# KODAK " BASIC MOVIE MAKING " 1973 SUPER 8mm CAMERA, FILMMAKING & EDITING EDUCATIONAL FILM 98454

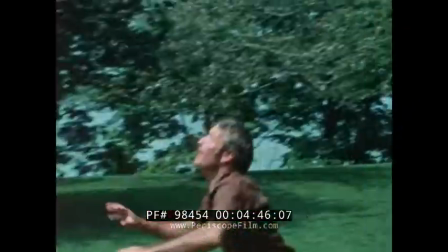Now about that ending.
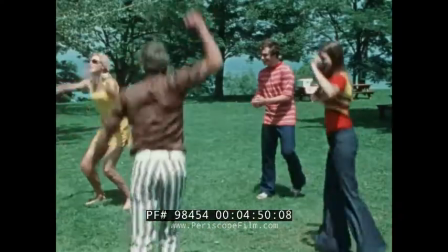In your movies, try to show your audience things as you see them. You look at a scene from various distances, different viewpoints, and for different lengths of time. Your movie should do the same. Let's suppose, for example, that you're making a movie of some teenagers holding a fundraising project.
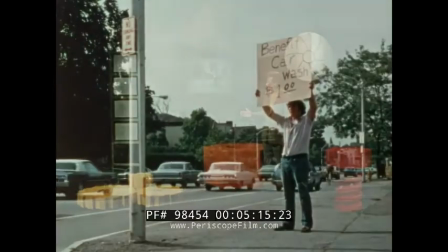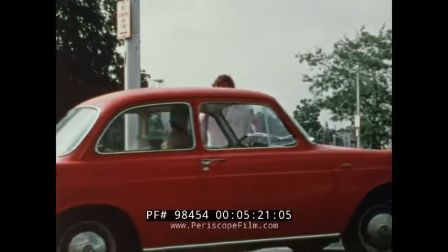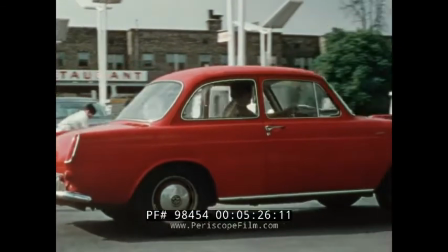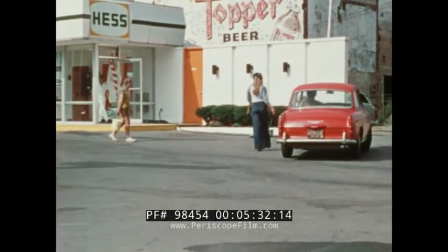As a car drives up and teenagers get ready to go into action, you might stand back looking over the situation.
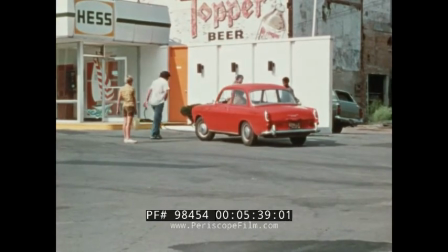A long shot makes a good beginning for your movie because it gives your audience the same overview.
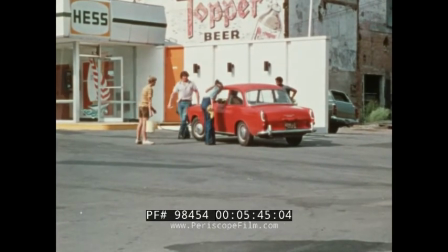But a long shot can't hold interest for very long, so move in closer to show what's going on.
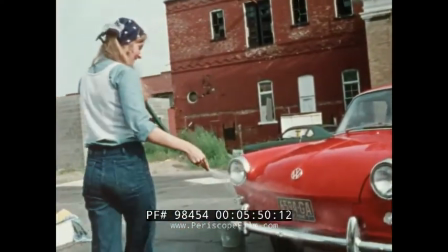Finally, move all the way in to a close-up.
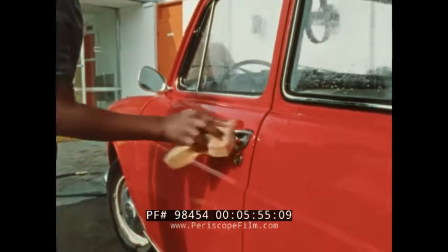Close-ups eliminate distractions and help your audience to see exactly what you are trying to show.
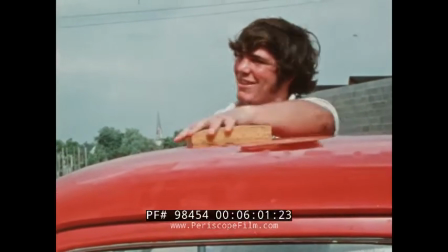Another way to eliminate distractions is to keep your background simple.
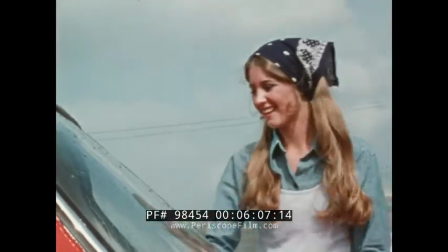A sky or wall make good backgrounds, but try to keep these as small as possible in your scene.
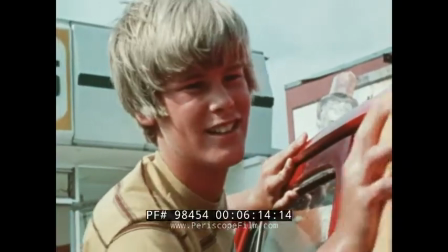Move in on your subject, let him fill the frame, and your movies will be better looking.
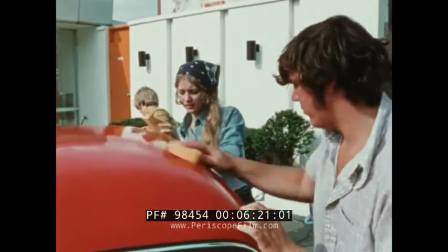If you're shooting on a bright day, try to keep the sun behind you,
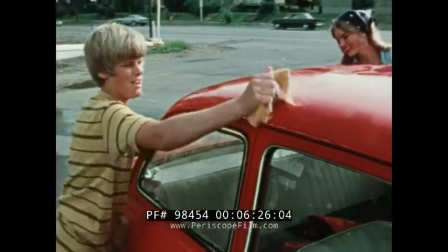or beside you, or anywhere but shining into your lens.
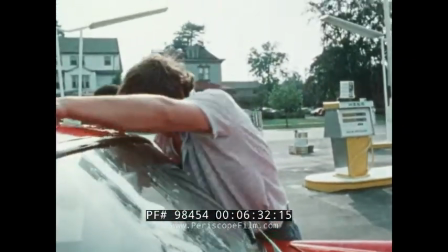If the sun does shine directly into your lens, your pictures may wash out in a flare or be improperly exposed like this one is.
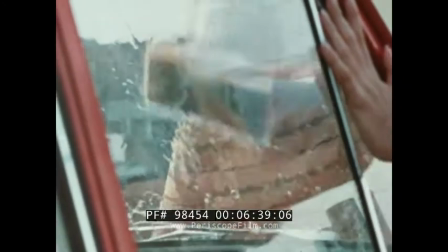Also, by varying your camera angle, shooting up,
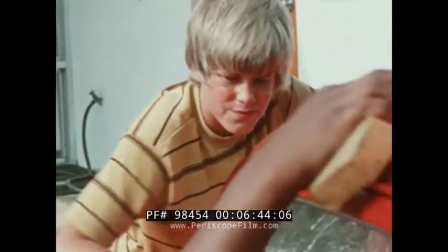down, or even over somebody's shoulder, you'll give your audience more of a sense of being there.
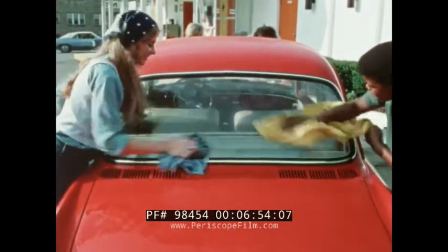Finally, there's the question of scene length. Scenes that have a lot to see in them can usually be kept long.
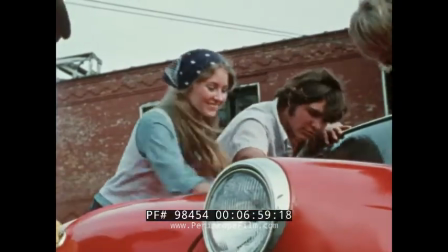Short scenes can be used to create the effect of fast action.
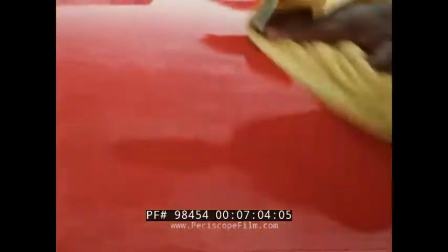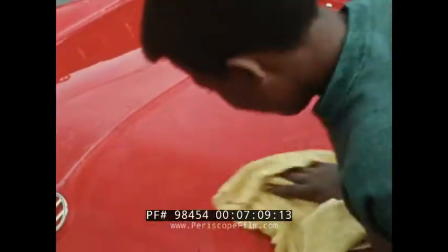Well, it wasn't a station wagon. When the sun goes down and you move indoors, simply put a movie light on your camera and you're ready to shoot.
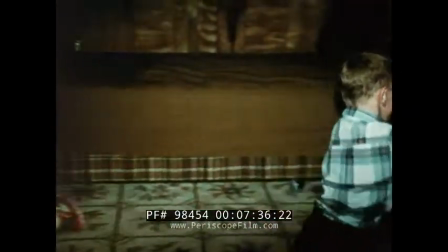But when you use that movie light, remember to keep the recommended distance from your subject. If you get too close, the light may make your movies look washed out. For more natural-looking movies, indoors, without movie lights, an existing light movie camera, and Kodak Ektachrome 160 movie film let you shoot by the light you live in.
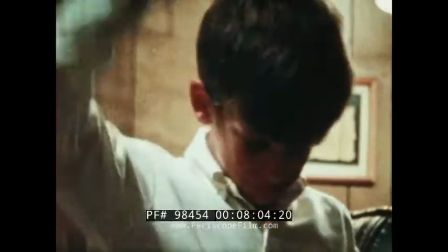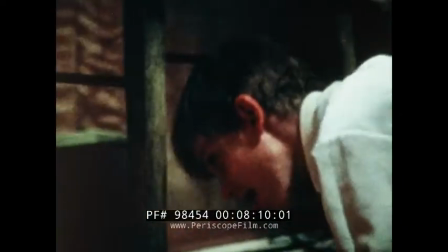These scenes were actually taken with an existing light camera and Super 8 film
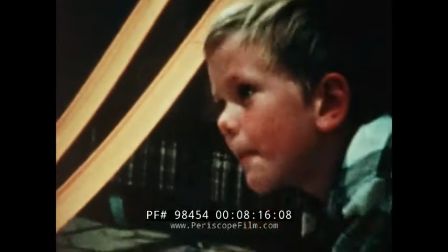and enlarged to 16 millimeters so they could be used as part of this movie. The originals looked even better than these.
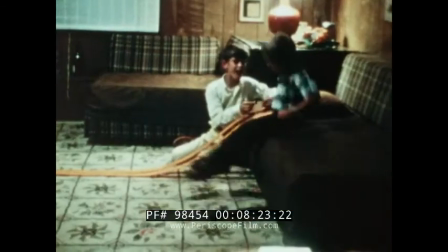Don't forget, these have been enlarged and duplicated several times. But the only lights we used were the normal lamps you see in the room.
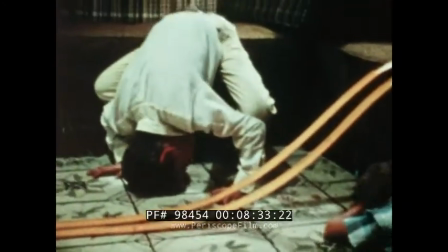If you take existing light movies, remember to set your camera to the indoor position to tell it you've moved indoors.
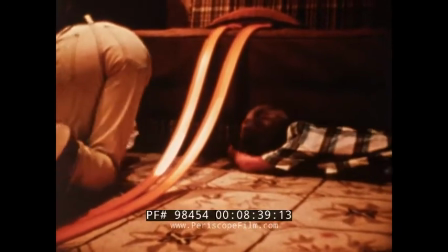Otherwise, your movies may look too orange. Let's sum up what we've covered so far. Movies show action, so take movies of people doing things.